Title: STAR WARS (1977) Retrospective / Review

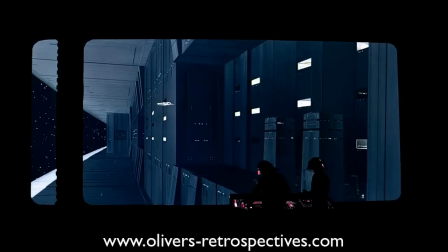32:54 I was desperate to own these new widescreen THX tapes but never managed to get them all, however I did get episode 4 for that Christmas.
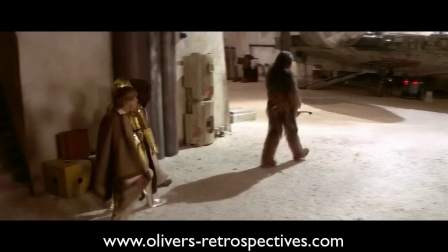33:02 It was such a great opportunity to see it in widescreen and not a crappy pan and scan recording of TV. When you are a kid you're often just taken in by the visuals.
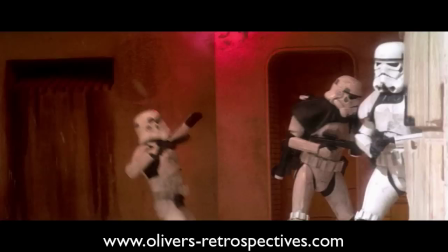33:12 The story obviously plays a part but the action is what keeps you hooked and inspires you when it comes to playing with the toys or re-enacting scenes with your friends.
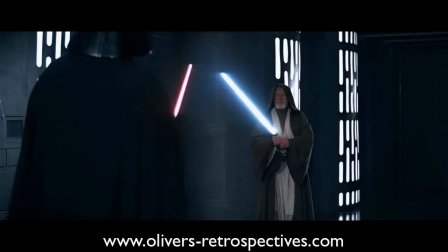33:20 But when you get older the story is what keeps you returning and captures your emotions and sense of excitement.
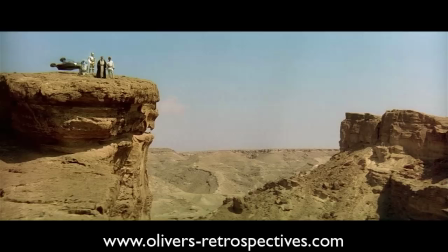33:26 Star Wars is a simple tale of good versus evil. It draws upon classic themes of mythology and wraps it up in a new package with a great sci-fi twist.
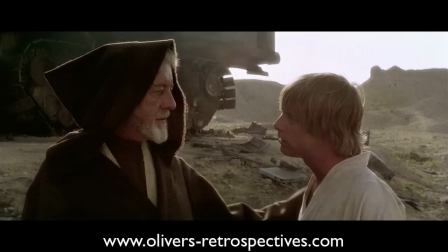33:35 A traditional story of a hero who goes on a journey to save a princess from an evil empire.
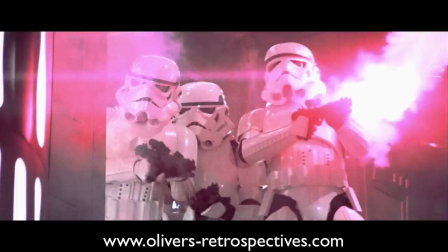33:41 He is joined by a wise man and encounters friends along the way and with added extra comedic characters thrown in.
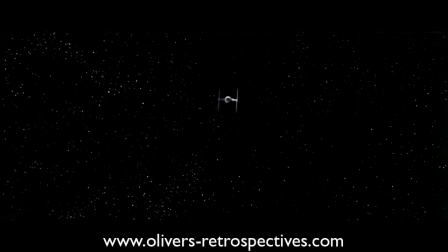33:47 Everything seemed familiar but felt new at the same time. The world they inhabit felt lived in.
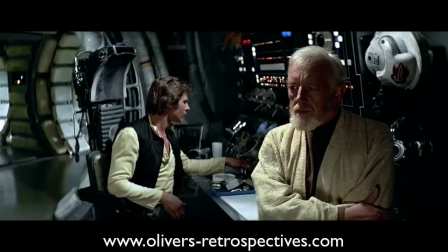33:53 Everything seems rusty and broken down but also had incredible detail.
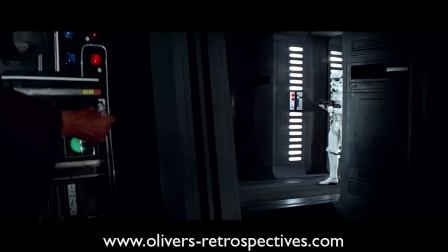33:57 Previously science fiction movies had this clean and sterile look to their design, often having wacky colour schemes, but this looked like a functioning world.
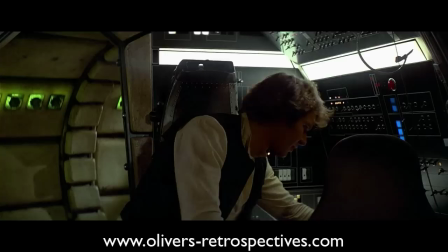34:06 Star Wars was always fantasy based, there are no attempts to strive to be realistic and be linked to pure science fiction, there is no explanation of how things work,
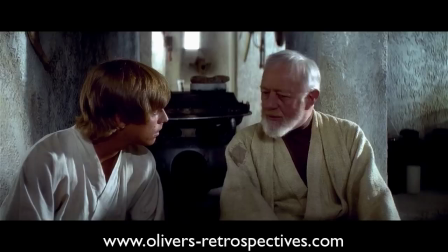34:15 things just happen at the flick of a switch and technology is taken for granted as if lived with for years.
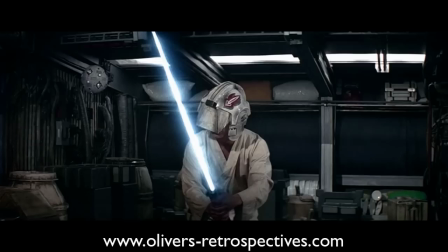34:21 The power of the force itself could have come across as confusing but with how the dialogue is scripted it made it easy to understand and grasp what the force was.
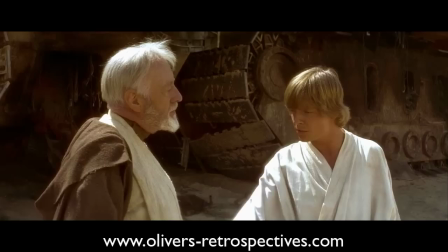34:30 Everything in the movie flows so smoothly with its use of threat, danger and emotions. When Obi-Wan and Luke see the Jawas attacked and killed by the Empire,
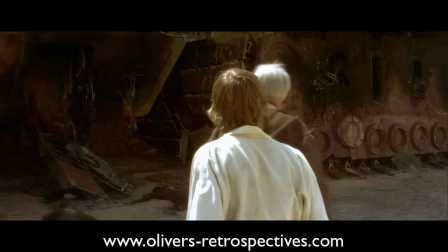34:39 it really gives you a strong sense that they can't be reasoned with and are a serious threat to the galaxy.
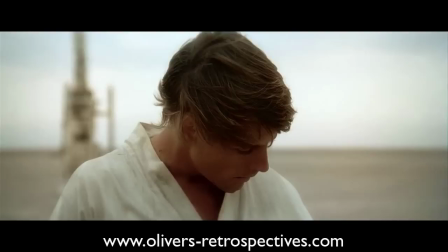34:45 Then when Luke returns home and sees the remains of his aunt and uncle, it's this powerful imagery that really drives the audience's hatred towards the Empire.
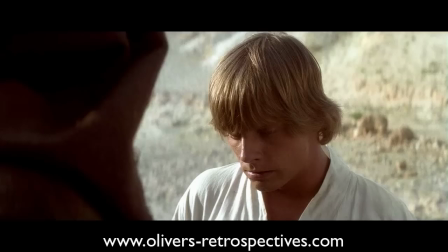34:53 It's one of those early moments where you see the anger in Luke's eyes.
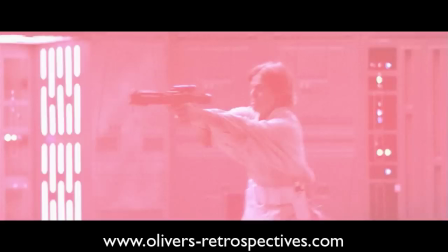34:57 With Luke going on his adventure to help Obi-Wan, you are really behind him and wanting him to succeed.
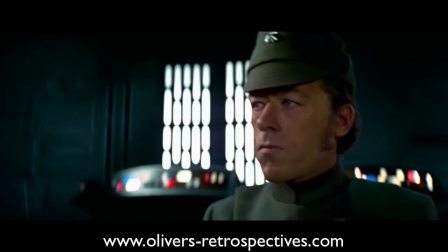35:03 The movie really makes you feel like you are on the adventure as well. Even though George Lucas had planned sequels, it still was its own self-contained film.
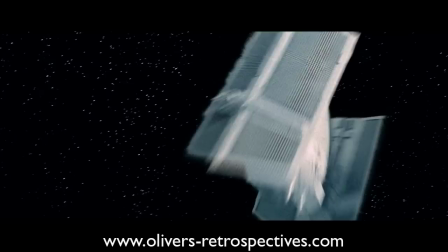35:12 If it wasn't a success and the sequels weren't made, it would still stand proudly on its own.
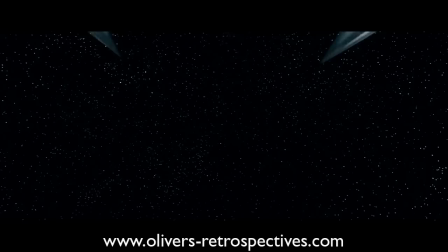35:17 The story is open for sequels but it's not its priority to set up a continuation.
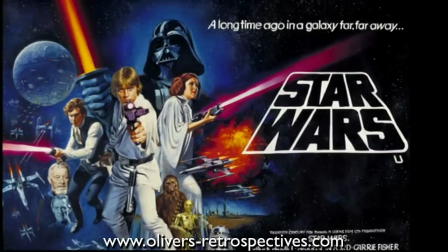35:22 Many people involved in the production never considered there being a follow-up movie, probably due to their lack of confidence in it.
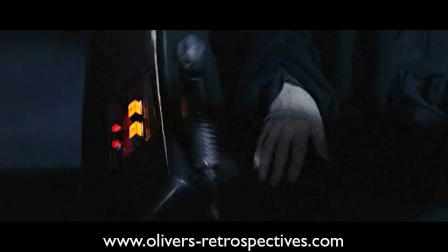35:28 So the key elements in this movie such as the force to the Empire and knowing more about these characters are really what was expanded upon in the sequels.
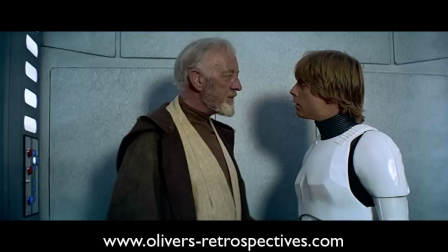35:35 Thus people seem to enjoy those movies more. Star Wars is inherently more simple and gives you just enough information to keep you invested.
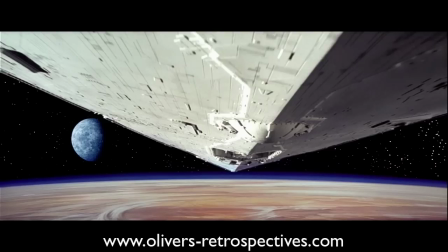35:43 Star Wars seems like a movie that could have failed if one key source was removed. What if it didn't have John Williams epic score or have the jaw dropping visual effects?
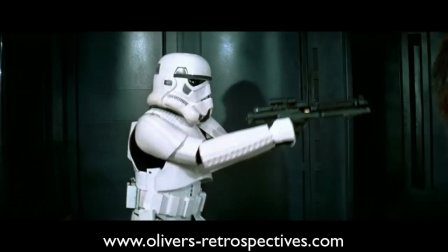35:52 Would it have made the impact it did or have been received by critics as well as it did?
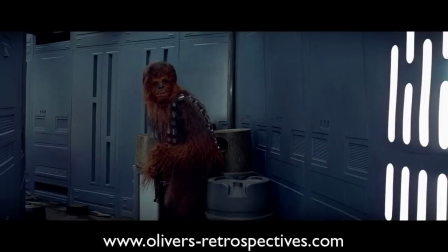35:56 A good story is what makes a film special and this story is great, it contains the action, adventure, peril and is topped off with a slice of comedy.
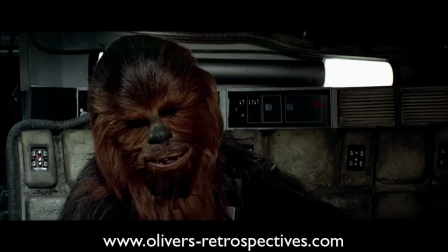36:05 It bounces out all the ingredients audiences would want, you would have to be one serious grumpy bastard not to be entertained by Star Wars,
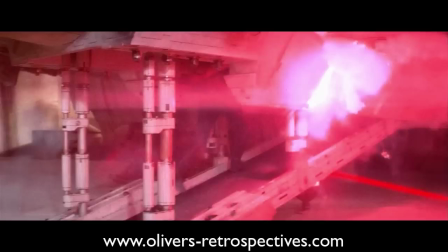36:13 but its story was given that extra boost by its production design affects some music. It's a movie that was saved by editing.
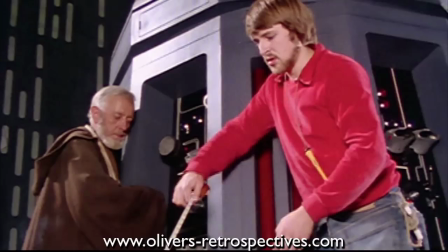36:20 Every element was key to the movie's success. With George Lucas having a studio leaning over him and many people on the crew not being afraid to voice their opinions,
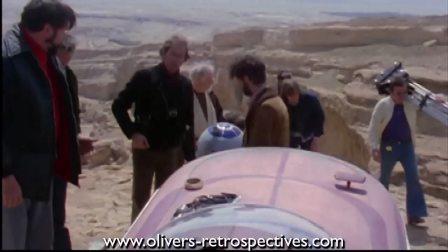36:30 it really helped the film evolve and improve during its production. If George Lucas got his own way, it may have been a mess from the start.
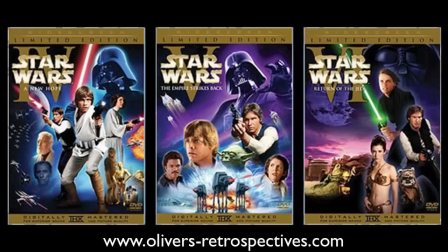36:37 The original trilogy has not been available in their true forms since the mid-90s.
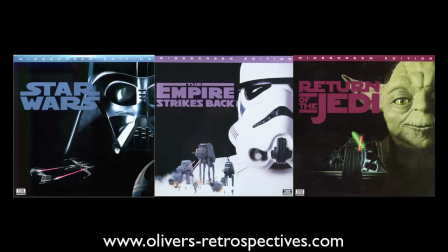36:43 In 2006, you could get them as bonus discs transferred from the old Laserdisc Masters, however these exhibit noise reduction that smears the picture and has signs of anti-aliasing.
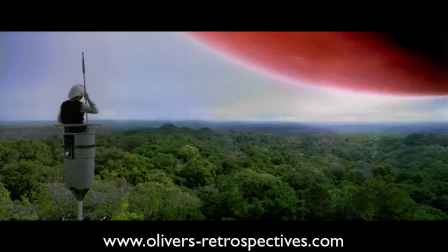36:54 George Lucas has refused to release the original versions because they are apparently not what he
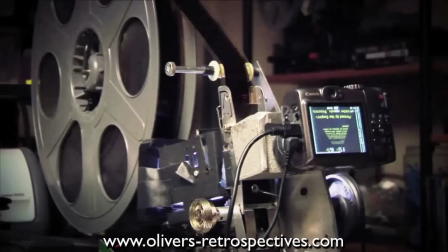36:59 intended and there's been no further official release of the classic versions we all grew up on,
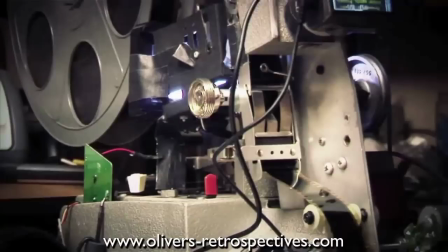37:03 so the dedicated hardcore fans decided to take matters into their own hands and restore the films in HD to how they
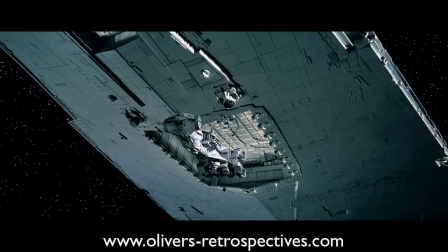37:11 were originally conceived. They took footage and clips from many sources including 16 and 35mm prints,
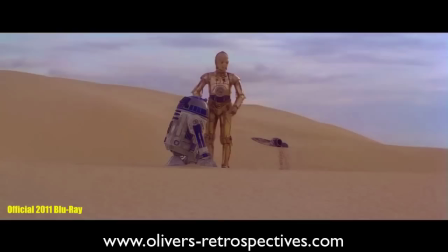37:18 TV broadcasts, laser discs and the more current Blu-rays for scenes that didn't require adjustments.
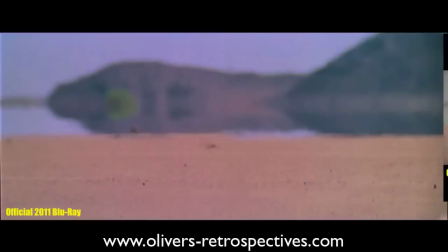37:23 The CGI has all been removed and the colours have all been colour corrected to match the original 35mm negatives.
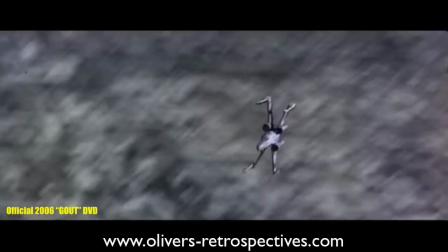37:29 Many talented individuals contributed to these new cuts, working many hours for free just out of love and to see the movies they grew up on in their original form.
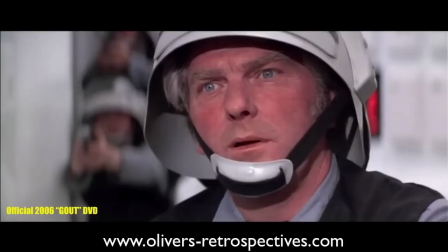37:38 These fan edits are referred to as the despecialised versions. There are other fan cuts available but these are the ones I'm most familiar with. The new edits are not hard to track down online but make sure you own the Blu-ray releases before you make any attempts to download them, it's only fair.
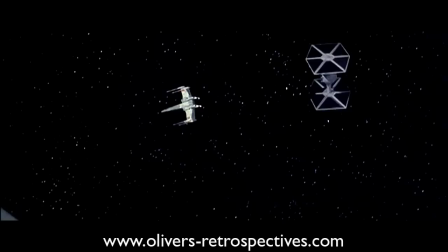37:54 But these versions are absolutely fantastic and it's the only way to see them in their true original form.
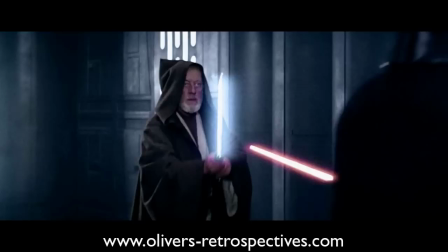38:00 In its original theatrical form the film is by no means polished. Its low budget is very much apparent with wobbly sets, visual effects that were too ambitious for the time,
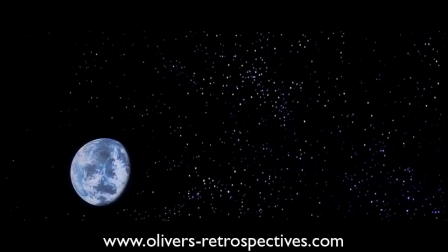38:10 especially the land speeder with its obvious Vaseline smudged on the lens. The explosion of Alderaan and the Death Star never looked as epic as they should have been.
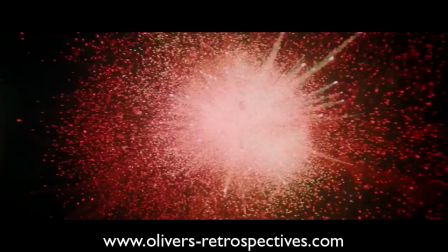38:18 The explosion of Krypton in Superman the movie shot a year later was more effective. With its current state, the added CGI has improved some effects,
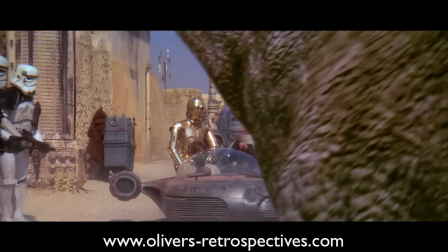38:27 such as the opticals, matte paintings, the land speeder, screenwipes and the exploding planets,
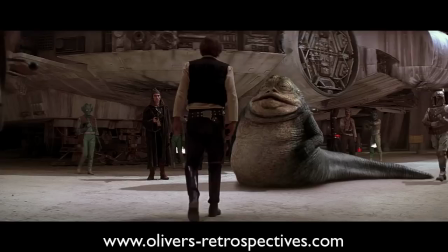38:32 but Lucas went too far, abusing the technology, throwing in scenes that didn't improve the movie but just made it look dated by today's standards.
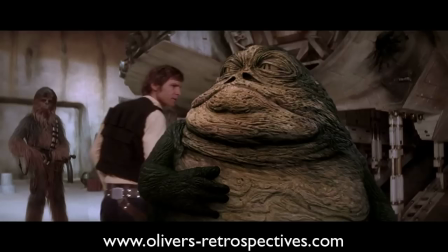38:41 CGI dates far quicker than miniatures and opticals, seeing Jabba and Mos Eisley today just seems so out of place,
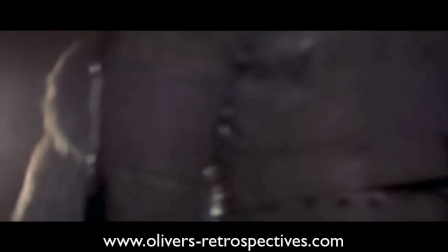38:48 don't get me started on Greedo shooting first. an unnecessary adjustment that makes it clear George didn't understand his own characters.
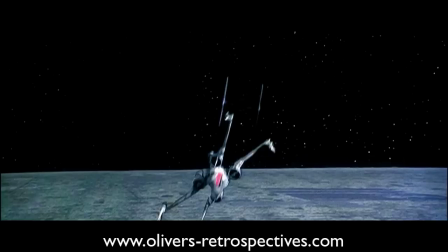38:56 In my opinion the Death Star attacks seemed ideal to improve if I had to choose a sequence that needed further attention.
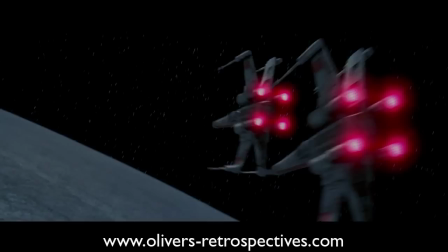39:03 Because of the short schedule many shots looked rushed so with the modifications the sequence flows better.
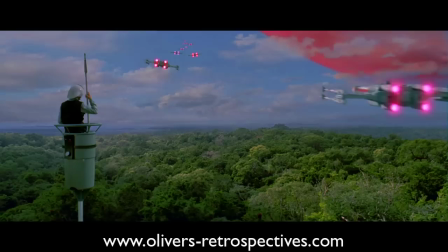39:08 With just spaceships and the black background of space they don't stick out like a CG character.
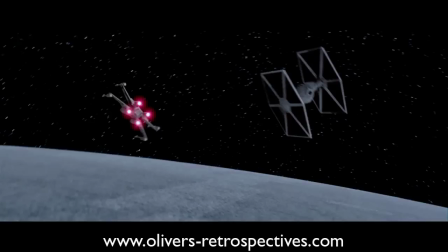39:13 I never had a problem or complaint about the updates added here. At the end of the day if George Lucas gave us the option to choose if he wanted to watch the
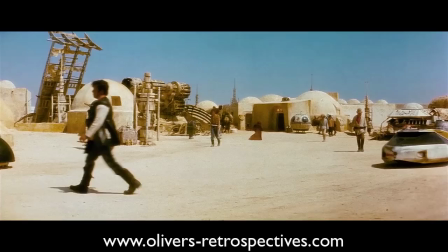39:21 special editions or the originals then the backlash and complaints would have been minimal.
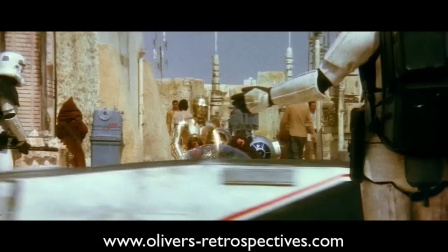39:26 I do sympathise with Lucas in wanting to update these movies, they are his property,
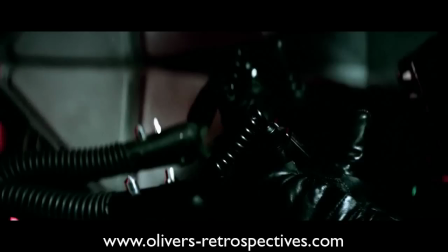39:31 he can do what he wants with them but not listening to his audience has given him unnecessary hate.
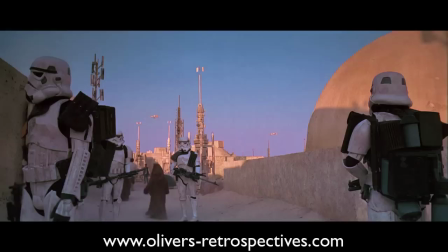39:37 Many films today have the option to select the theatrical cut or the extended cut etc but Lucasfilm has been stubborn and denied us that choice,
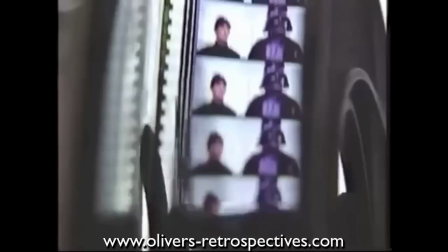39:45 often giving us weak excuses to explain why they haven't been released.
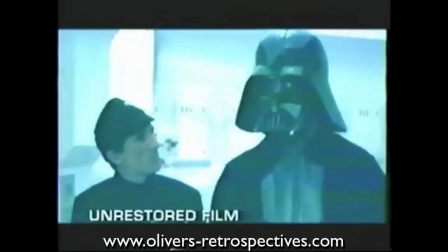39:49 Some reports claim the prints are in a bad condition, although I'm pretty sure they were remastered in 97 when they did the first special edition.
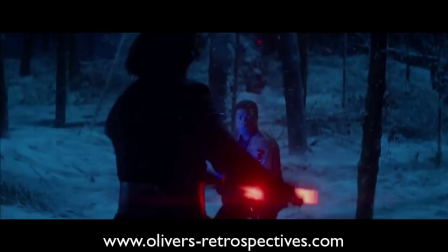39:56 Maybe when the Blu-ray of Force Awakens is released, their fans will get to have the unaltered versions in HD.
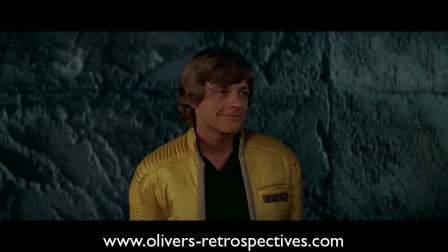40:03 Star Wars is just as special today as when it was released,
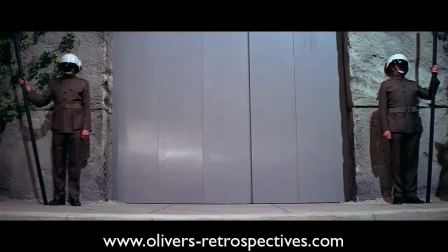40:06 despite the constant changes made to it over the years by George Lucas and the relentless tweaking to the visual effects its qualities have not been diminished.
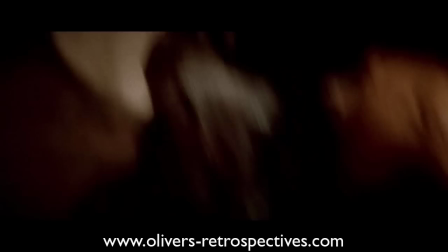40:15 It arrived at the right time to make the impact it did. Its influences on pop culture are still strongly felt today.
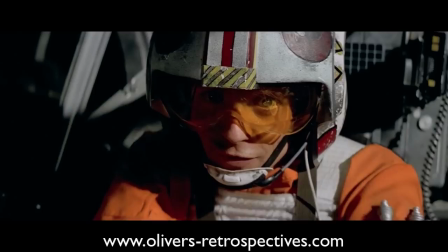40:22 It's the ultimate feel-good movie. The cast all do splendid jobs with their performances and by the end when Luke destroys the Death
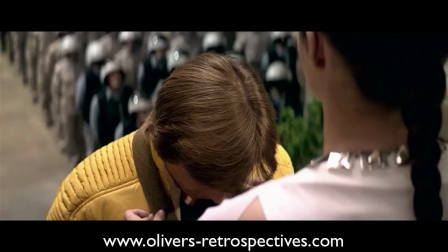40:30 Star and him and Han Solo receive their medals it just lifts your spirits.
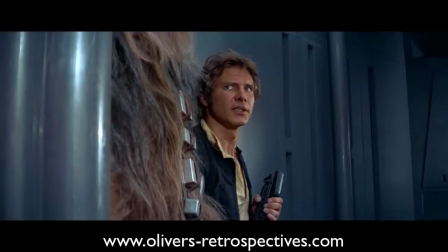40:35 It's hard to get that strong emotion from audiences but everyone involved delivered something truly special and the
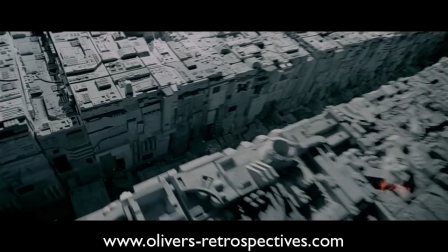40:41 film has remained in people's hearts and minds since 1977 and it will do for decades to come.
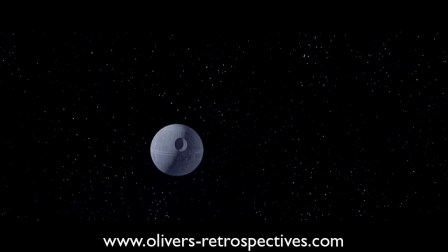40:48 It's a timeless movie that will never be forgotten for its achievements and the impact it made on all of us.